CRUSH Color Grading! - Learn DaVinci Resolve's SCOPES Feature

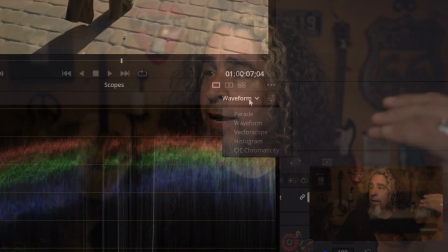491s
You can almost see her legs moving. Now, the next scope is actually called the vector scope, and this one's very different. It actually looks at color in a circle, and the center is considered very balanced color, where you have sort of even amounts of all the things going on, light and dark and color.
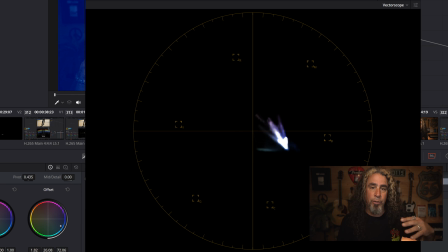509s
And the more you skew to one way or another, maybe making the footage more red or more green or brighter or darker, you'll see that center blob start to move in different directions.
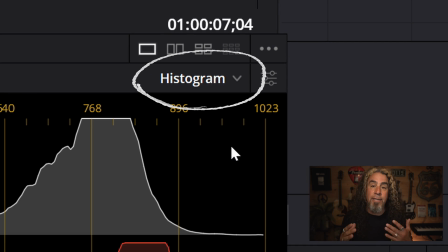520s
The fourth scope is called histogram, and it again does the exact same thing, just in a different way.
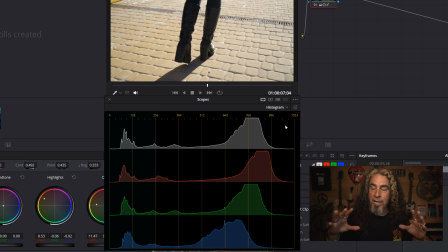526s
It's looking at the entire image, and it's telling us how many darks, mids, and brights there are across the spectrum.
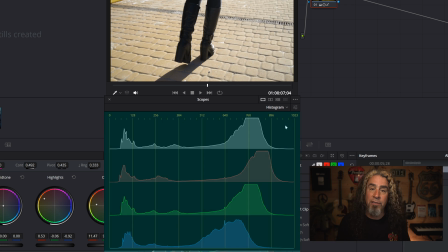534s
And then it breaks it down by the individual colors themselves.
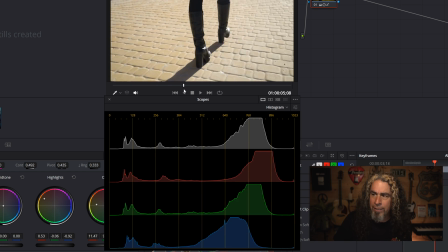537s
And as I move the playhead back and forth, you won't see it change too much because there's not a lot of difference between the frames.
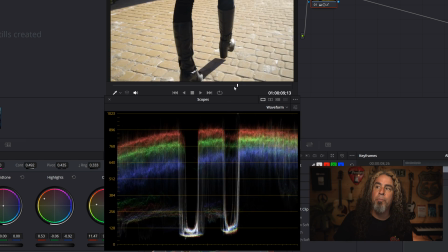544s
That's very different than what we saw in the waveform, which moved based on left to right what was happening across the screen.
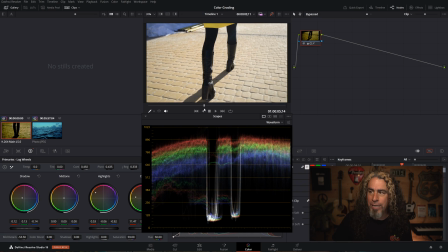552s
You could see those dramatic changes that followed her feet. This is probably more similar to the parade scope that does a similar thing, the histogram doing it in a more horizontal fashion. The last scope we have is called the CIE chromaticity, which is still a mouthful,
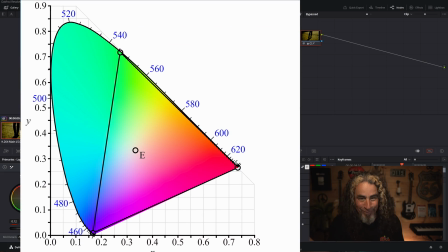568s
and it was actually created in 1931 by the Commission on Illumination. Yeah, that's actually a thing. Apparently, there was a bunch of scientific studies trying to understand, out of all the available colors in the spectrum,
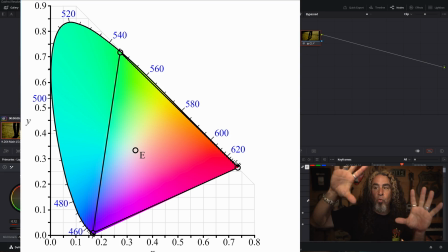582s
how much of them does our eye actually pick up, and it created this graph that's sort of a weird oblong shape that curves off to the left. There's a lot of description to explain exactly why this might be important. But I'm not going to dive into that in this particular video because I think it distracts from what you actually need to learn.
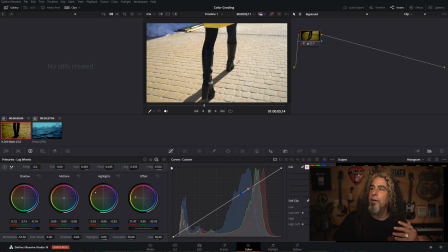600s
And that's the basic scopes and what they do. Now, I've got two clips here that I actually downloaded from today's sponsor, Storyblocks.
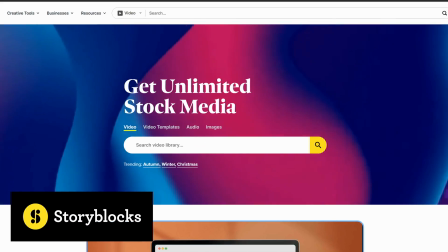608s
Storyblocks is an affordable asset house where you can get things like B-roll,
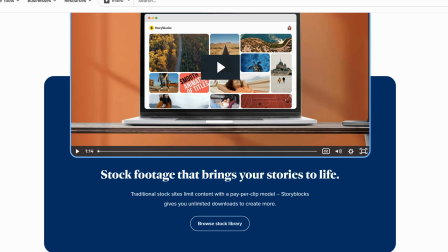613s
music, sound effects, and images that you can use royalty-free in your next YouTube video.
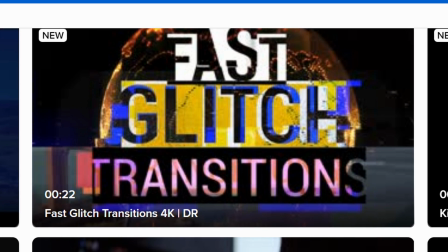619s
And Storyblocks just added an entire section of templates specifically for DaVinci Resolve that include animated titles, transition, motion graphics, and more. Now, I've been using Storyblocks for years before they ever became a sponsor, because I actually really like the quality of the product they offer.
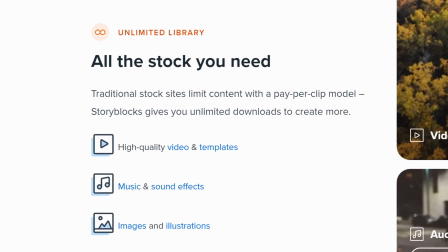635s
I also like the fact that for one affordable price, you can get access to as many assets as you need.
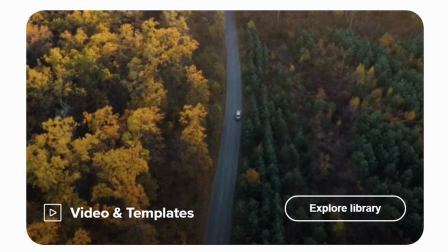641s
There are no download limits about how many videos that you can use in any given time period,
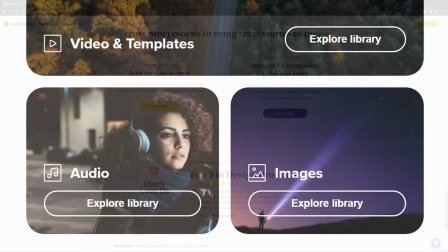645s
how many images you can use, or how many pieces of music or sound effects that you can get from Storyblocks. Storyblocks has really made it simple. Once you sign up for an account, the sky's the limit.
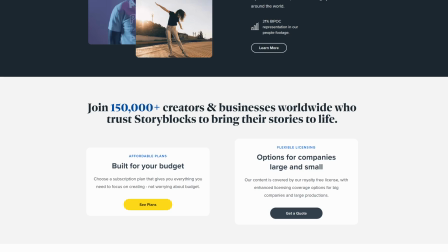656s
You can get to work using as many of the high-quality assets that Storyblocks has there ready for creators just like you. Everything that I'm using here in this video today, I got from Storyblocks. I'll leave a link down below if you want to go check out Storyblocks for yourself today.
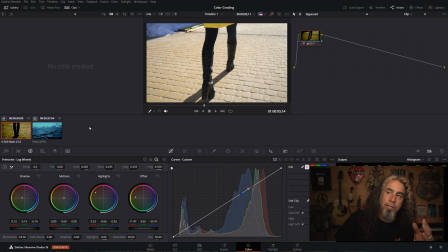670s
Now, I've got two clips here.
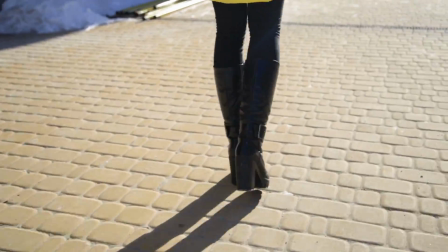672s
One clip is of a woman who looks to be walking through perhaps some form of city area where there's pavers in the broad daylight.
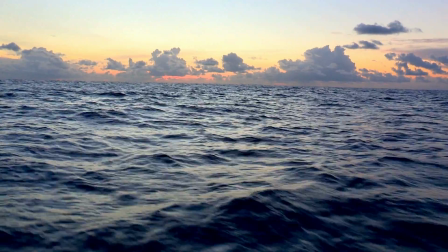679s
Another clip I have is of the ocean, which is taken either at sunset or sunrise.
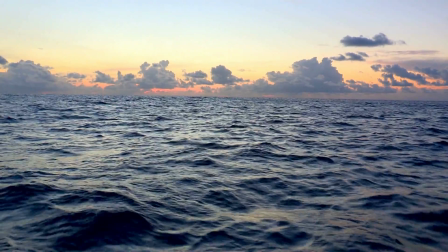684s
I can't quite tell the difference. Now, when it comes to color grading, what you want to be thinking about is the kind of emotion you might want to be drawing from your potential viewer.
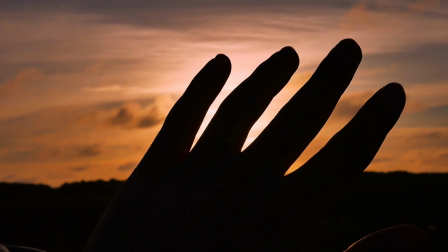693s
Subtle things like the amount of contrast in an image can totally change the way that footage feels.
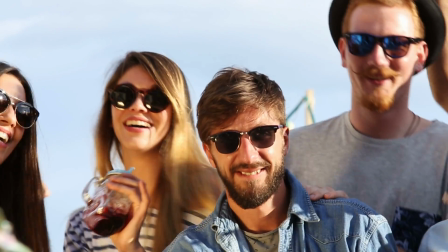699s
High contrast might feel very intense or energetic,
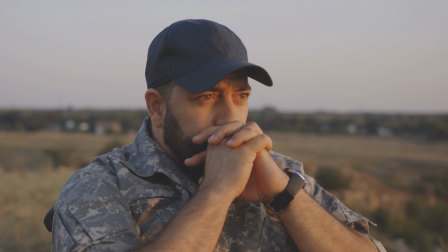703s
whereas a lower contrast image might seem a little more mellow or a little more dreamlike.
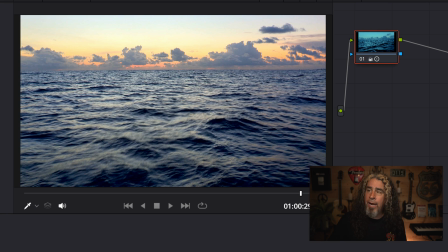709s
Let's take this ocean clip, for example. It has kind of a peaceful appearance to it. But if I change the color grading of that clip, I can change the entire mood of it.
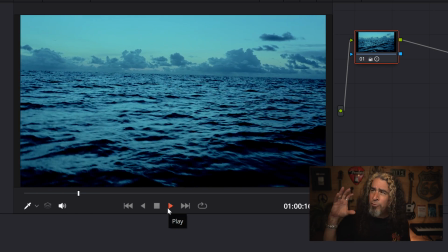718s
I can make it feel like it's more at night, make it feel more gloomy and a little more ominous. It's the exact same piece of footage I got from Storyblocks. I've just modified the color grading on it to make it feel that way.
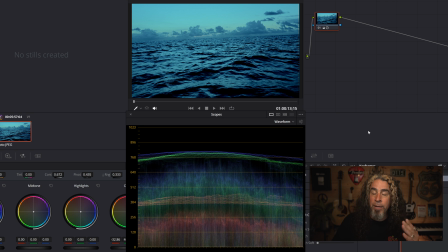730s
Now, if you were to look at one of the scopes to see what I did, you'd be able to see that represented really easily right here.